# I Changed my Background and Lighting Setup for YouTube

What up, people? Rishabh here. It's Sunday morning. I am thinking of working on this setup, improving the background, putting on some lights. It's gonna be a long day, so let's just get into it.
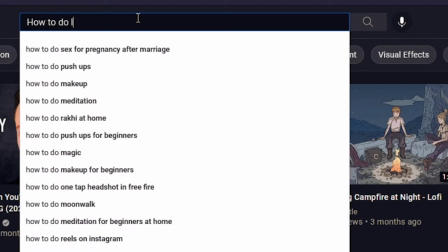0:23 So first things first, I search on YouTube how to do lighting and setup for beginners.
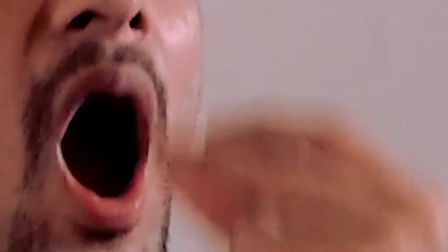0:33 After a few hours of research, let's just get into it.
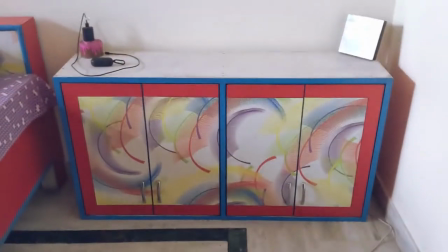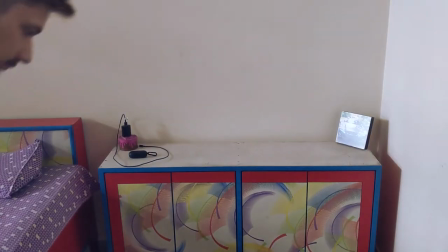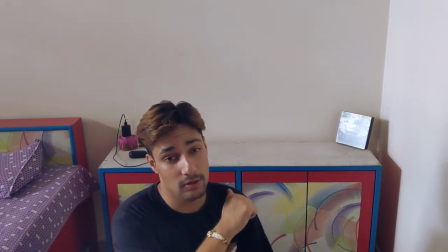0:52 So I don't like this particularly large desk in my background.
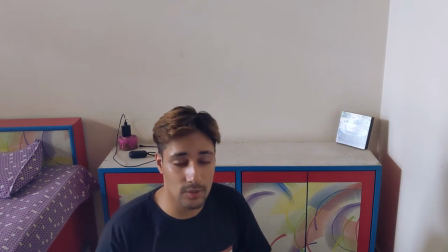0:56 It's a remaining part from the desk transformation video which I did, that you can check out right here.
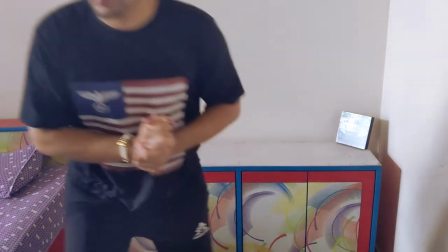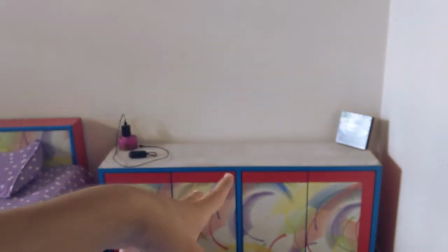1:08 So let's flip this, maybe remove the doors.
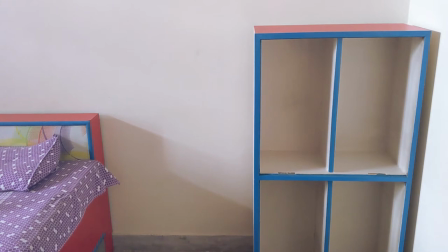1:14 Yes, this looks much better.
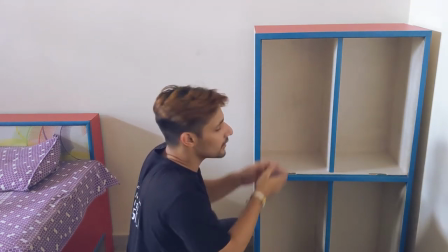1:21 Next, let's stuff some things inside with a nice practical lighting.
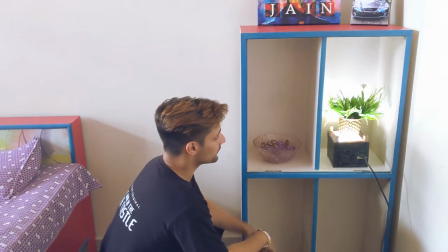1:27 Turns out I don't have a lot of stuff. This is all I got and I'm out.
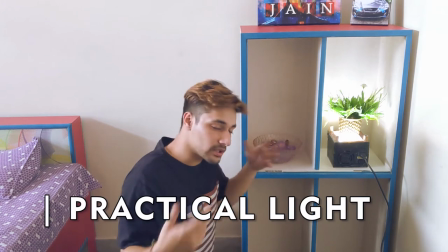1:32 So this right here is called a practical light. In all the YouTube videos that I watched regarding this lighting setup,
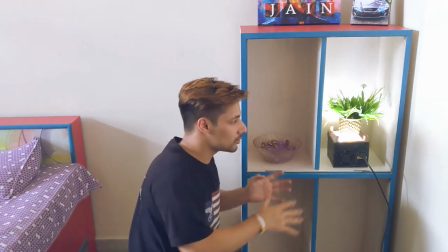1:39 a practical light was something that is kept in the background to add more color, dynamic range to the frame.
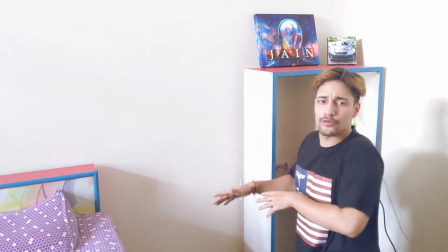1:46 Now since I made this desk stood up, I am out of a side table. So let's put a side table over here.
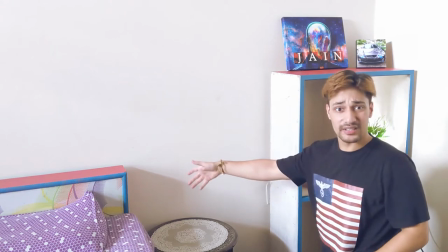1:55 There we go. And add the side table stuff onto it. Much better. Now that we are done with the background, let's focus on the front lights. So according to the tutorial, we need at least two or three sources of light from the front. There's your key light, which is your main focus light. Then we have your fill light, which is like a ambient light which fills the other part of your face, then the key light. And lastly, there's an optional borderline light, or that's what it's called. Basically, it's kind of high above and it puts a white shadow on your shoulders and your hairline,
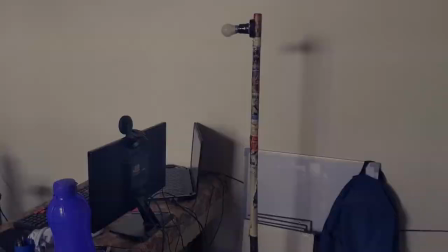2:32 which separates you from the background. For the key light, I have this.
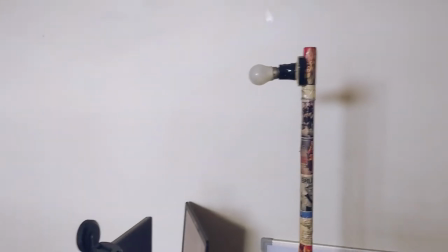2:37 I know it's a terrible compared to the real key light.
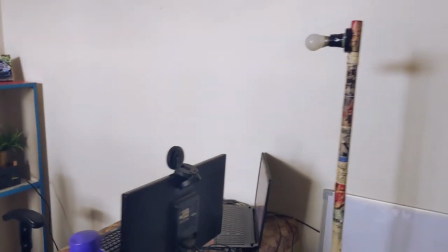2:41 One important thing which I saw in one of the tutorials was the key light should be higher than your face level.
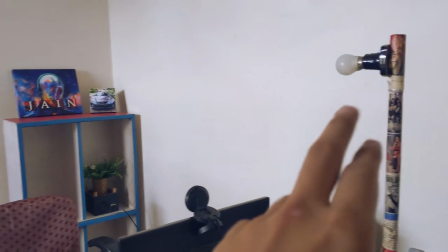2:47 In the case when I'm sitting, the key light is perfect. It's right on top, so it shines the light from the top.
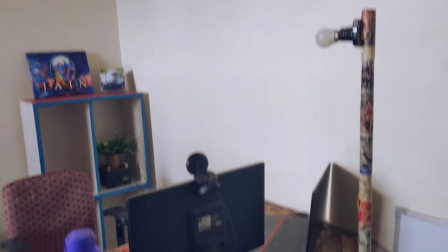2:53 But in the case when I'm standing and shooting over there, this key light is not at a good level.
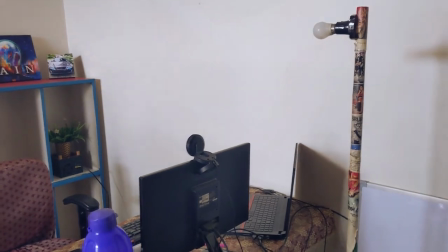2:59 It's right at my face, which isn't good. Now I don't have a fill light.
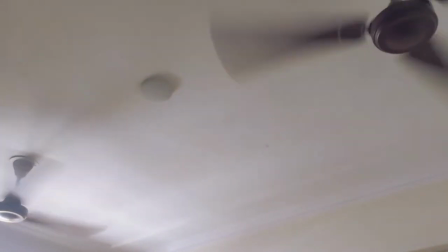3:03 For the borderline light, I will try to use that bulb that's on the ceiling.
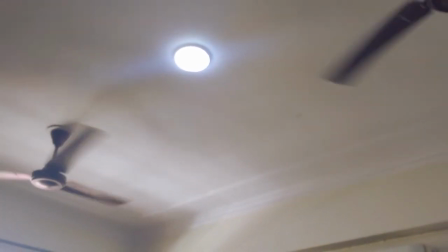3:09 Okay, so it's not too bright and it's not too dark, so hopefully it casts enough of a shadow to make me pop from the background.
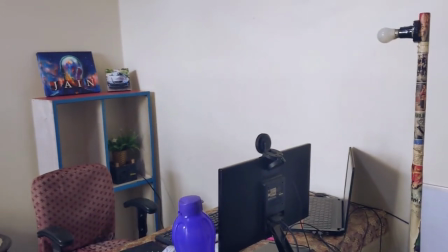3:18 Finally, we got ourselves three lights over here, three light setup. There's a practical light at the back, there's a key light, and then there's the borderline light.
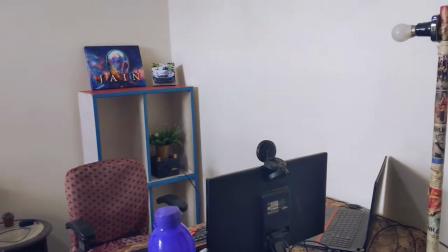3:26 It zooms out every time I show it. Yeah, so the next step is to draw the curtains, dim everything, and try out our new setup.
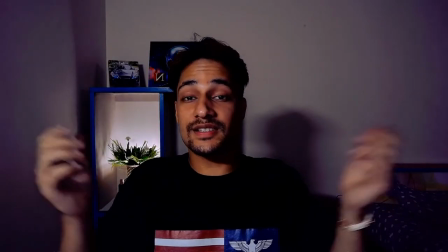3:36 So yeah, this is the final setup. I think it turned out pretty decent considering what we were working with, how much depth we had, and the less number of lights.
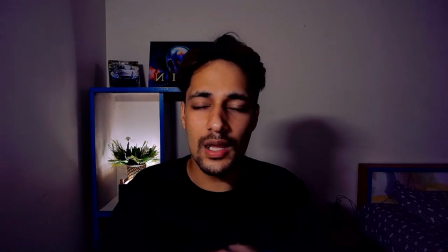3:46 So in the end, I didn't end up using light bulb on the ceiling. It was casting a lot of light on the background, which I didn't require.
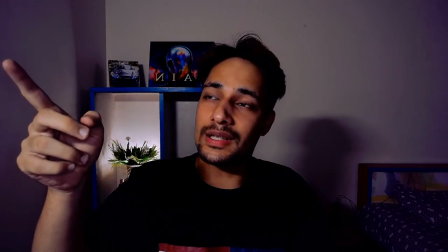3:53 Apart from that, I replaced the key light, the smaller bulb, with a much bigger one.
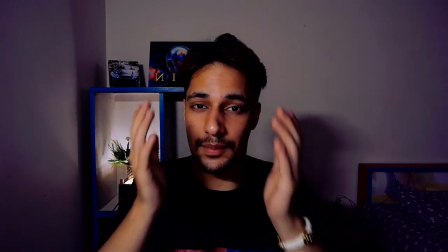3:58 It's now like a T bulb, so it projects a lot more light on this side of my face.
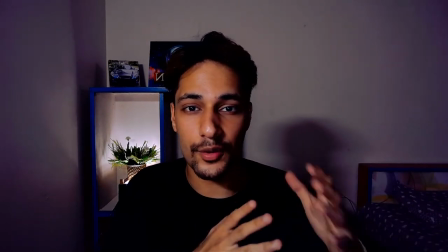4:03 And since we don't have any fill light, this side kind of remains a bit darker, so it gives a dramatic effect as well.